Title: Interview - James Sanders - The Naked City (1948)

And that's the idea that the city is an organism, and it's basically a healthy organism. But like any organism, it could catch a disease. In this case, the disease is crime. When it does, the doctors go to work, and the doctors are the police, in this case, and they'll make it better again. Now, that wouldn't be such a big deal, except that in the years after that, starting in the 60s,
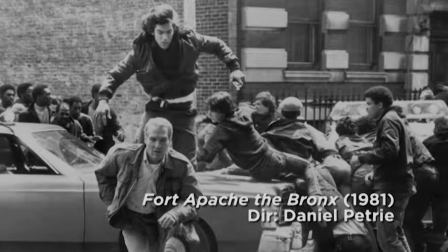1006s
certainly into the 70s, with films like, you know, The French Connection and Fort Apache, The Bronx,
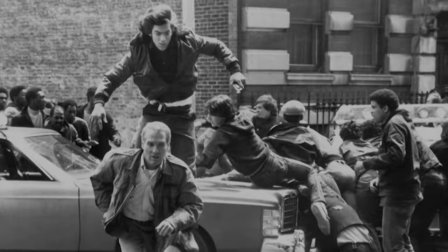1012s
and, you know, a whole era of these sort of dystopic visions of the city, you really began to have the idea that the city was not healthy. The order of the city was basically compromised. And the police really couldn't try to make the city better in those films. They just could do the job they could. But there was no hope that they were actually going to correct things and make it all better like a doctor.
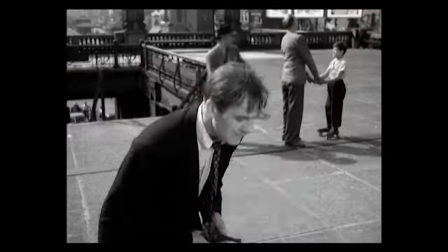1034s
So that was a profoundly different idea. It's all summed up for me in the image at the end of the film of Ted DiCorsha
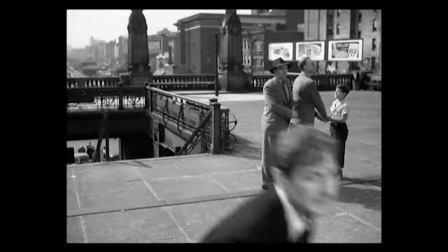1042s
running up the ramp of the Williamsburg Bridge.
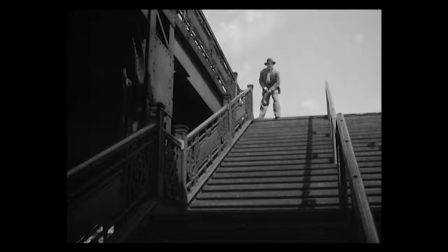1047s
And very early on, he's racing through there.
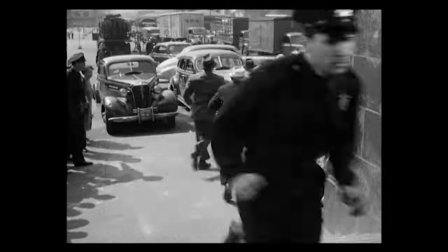1050s
He knocks over a blind man, or almost knocks over a blind man, then breaks through the rope of two little girls who are playing jump rope. And in that scene, literally, you could just see, basically breaks the order, ruptures the order of the city, which is shown as a place where basically people sit and sun and play and families and so forth, and that's what the regular city is. And this guy is the aberration. He's literally the rupture of the order. and it's a very, very different attitude than you would see years later, although I can think you would say that it's really, we may have come full circle. I mean, the city today is certainly seen as basically, yet again, a safe and secure place. It's the safest big city in the United States now, and films now generally present it as a place which is not without crime. There will always be crime in cities, but there's a big difference between a city, a healthy city that has crime, and a city that is basically crime-ridden and disorderly and unhealthy. And that's what you got in the 70s and 60s.
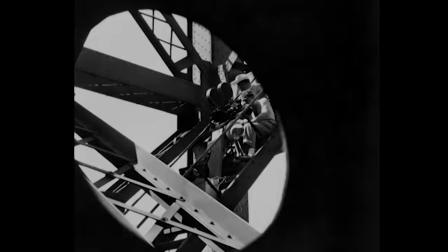1112s
Having made this film that was set all over the city, how do you end it?
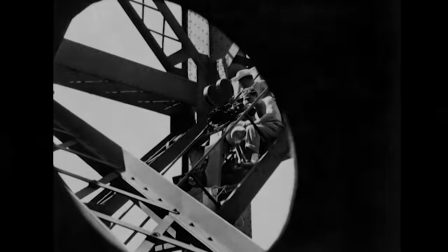1118s
What's the big finale? Where do you end it? What do you do? And I think they came up with a brilliant solution.
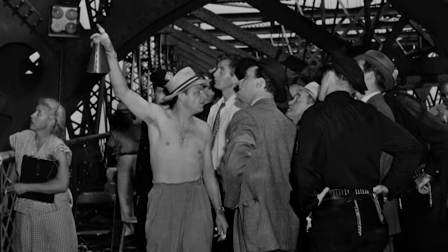1124s
They could have done a lot of different things. They staged an extraordinary chase scene on the Williamsburg Bridge. And I think it was a brilliant solution for a couple of reasons. One was it opened the film up. So much of the film had been set in the kind of confines of the grid of the city and the grid standing in for the mysteries of trying to locate something and someone in particular. And now you've got your eyes on him and now you've just got to go get him, but you can kind of leave the grid behind.
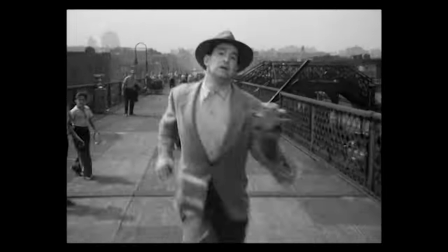1155s
But it also worked not just because it physically opened up the film, but because it changed the mood and spirit and speed of the film, too.
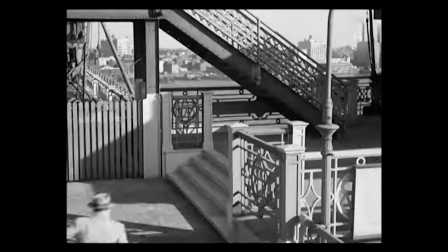1162s
You went from having this very patient, step-by-step, procedural storyline to now something completely different, a chase.
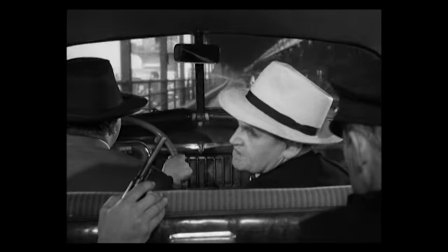1171s
And I think that the excitement, the visceral excitement of the chase, it's just one of the things that movies can do that no other art form can do. You can't, you know, think about it. You can't have a chase in a theater. It just wouldn't work. You can have a chase in a book, but you don't feel the chase. You feel the chase in the case of a movie. So it's an intrinsically filmic or cinematic device. And I think the realization, which was not unique to Naked City, but I think it's one of the great examples, that New York City, 20th century New York City, provided perhaps the greatest setting for a chase scene that you could imagine.
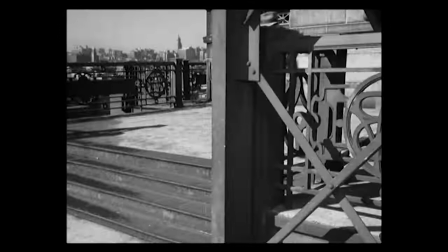1208s
Why? Well, a couple of reasons. One, New York is devoted to movement, as you could argue no other city in the world is.
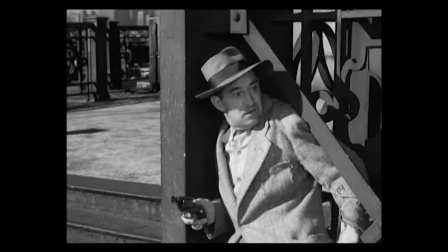1217s
All cities have systems of transportation,
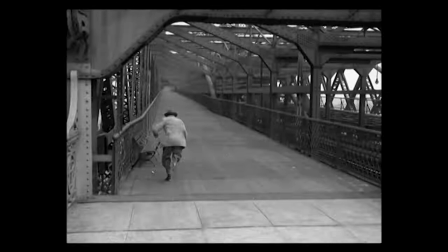1219s
but none have systems of transportation of such variety and such complexity and such interwovenness.
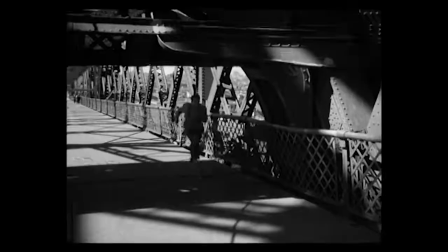1227s
Of all those kinds of things, you would say something like a bridge is itself, what is it in a way but a kind of a monument to movement? I mean, what's a bridge for except to help people get from one place to another? That's its only purpose. So this gigantic structure is really kind of dedicated to the idea of movement.
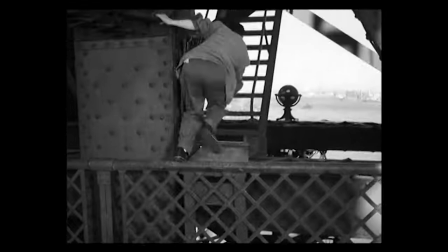1244s
Well, how better to celebrate that if you want to look at it this way than by sort of superimposing one more kind of motion on it, which is this chase scene.
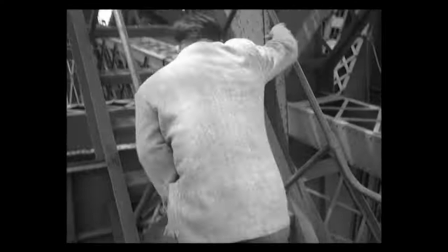But there's another idea too, which is that the 20th century city was such a rich environment in the sense that first you start with the 19th century street grid that had been laid down at the beginning of the 19th century and built up substantially by the end of the 19th century and New York was pretty much built up by 1900 with its avenues and its streets and that's one kind of movement that we all understand and that's where that chase scene opens. It opens in that kind of crowded streets and they're running through those more traditional kind of 19th century. But in the 20th century New York superimposed on that 19th century grid these kind of super movement devices which either were imposed on top of or below the existing grid. So below, you had this incredible subway system and these tunnels that were lacing the burrows to each other under the rivers. And then the entire city had a whole second circulation system underneath it. And then on top, you had these astonishing bridges and viaducts and aqueducts and all these kinds of things that were built on top and railroad trestles and things like that. But particularly the bridges. The bridges were the great kind of gesture that sort of came in and were added on top of the grid and very often in this kind of seven-league boots way, kind of jumped, leapt. across from one street to another and blocks and blocks at a time and that it seems to me is what that film takes advantage of starting in the crowded streets but then showing you this amazing sort of superimposed
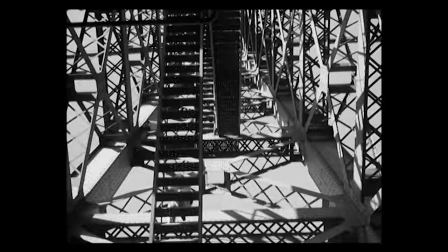1348s
superstructure if you will steel amazing suspension bridge it's kind of thing it wouldn't really have been
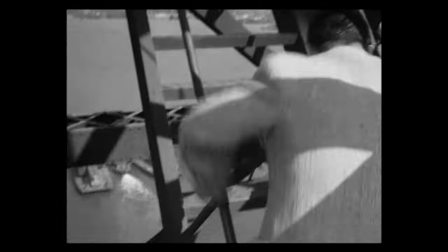1355s
even possible to build before the end of the 19th century could only have really been constructed but the beginning of the 20th century,
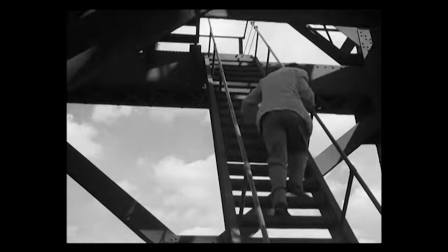1361s
and here sort of making New York into this insanely plastic, three-dimensional kind of place,
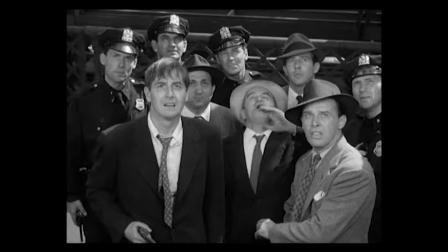1369s
not just a flat place where you have some streets and blocks as busy as they might be, but this kind of sculptural environment in which you can lift yourself above that whole busy world of the two-dimensional streets and lift yourself into the sky and leap over that city. And that's what that final scene does, and there's a kind of way in which Garza hopes to escape, in every sense of the word, the crowdedness of the streets, and particularly the crowdedness of the people who are following him, and races up to the tower and hopes, I don't know what he thinks he's going to do, fly at the top,
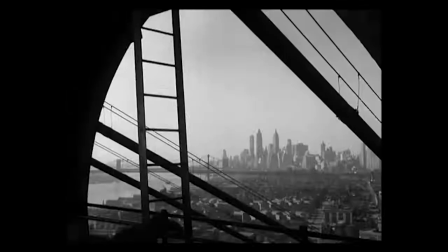1401s
but he doesn't, and he's shot, and the final scene shows his gun in his hand pointing down,
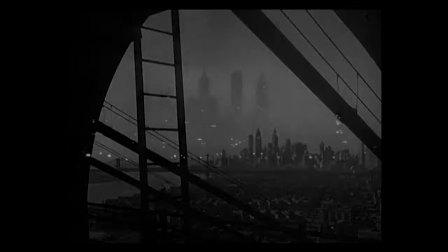1408s
and you see the body having fallen, and the escape didn't survive, and then in the background you see the skyline of New York, which recapitulates the opening shot of the film.
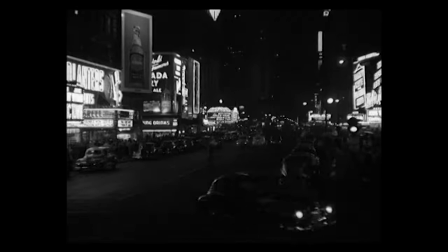1418s And this is the city, and these are the lights, that a child born to the name of Bittori hung up for.
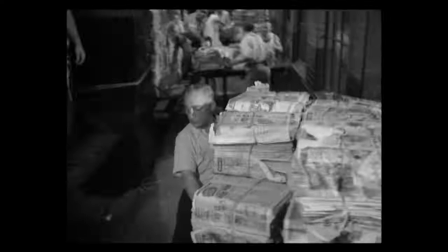1426s
I think you could argue that motion pictures were made for New York,
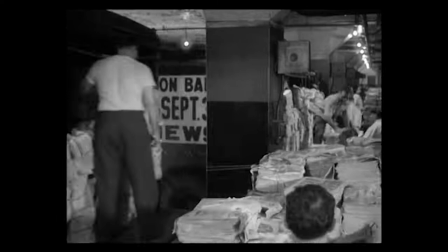1431s
and New York was made for motion pictures, in the sense that movies, really in their traditional sense, they're big.
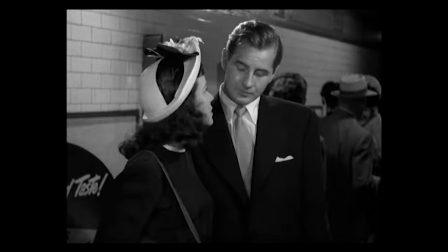1439s
They've got a big scale, so of course this big city, this enormous place, is ideal for them.
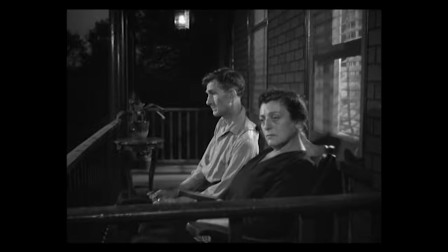1445s
New York in the movies creates this extraordinary world in which you can live for the time, the two hours or whatever the film takes.
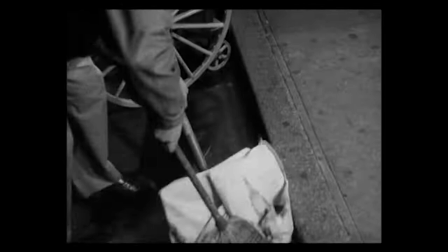1453s
Movies are fast. They have to tell their story in 90 minutes or 100 minutes, something like that, very, very quick.
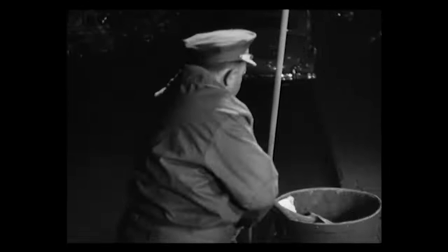1458s
Well, that, again, is ideal for New York. Things move quickly here. And also, finally, it just films.
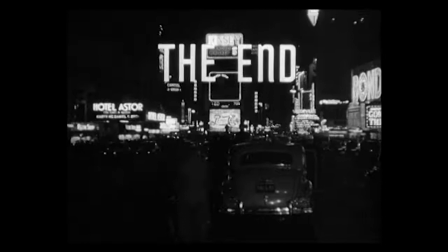1464s
No one knows why exactly, but it just films. Director after director have always said it doesn't really matter where you put your camera, you get something in the picture.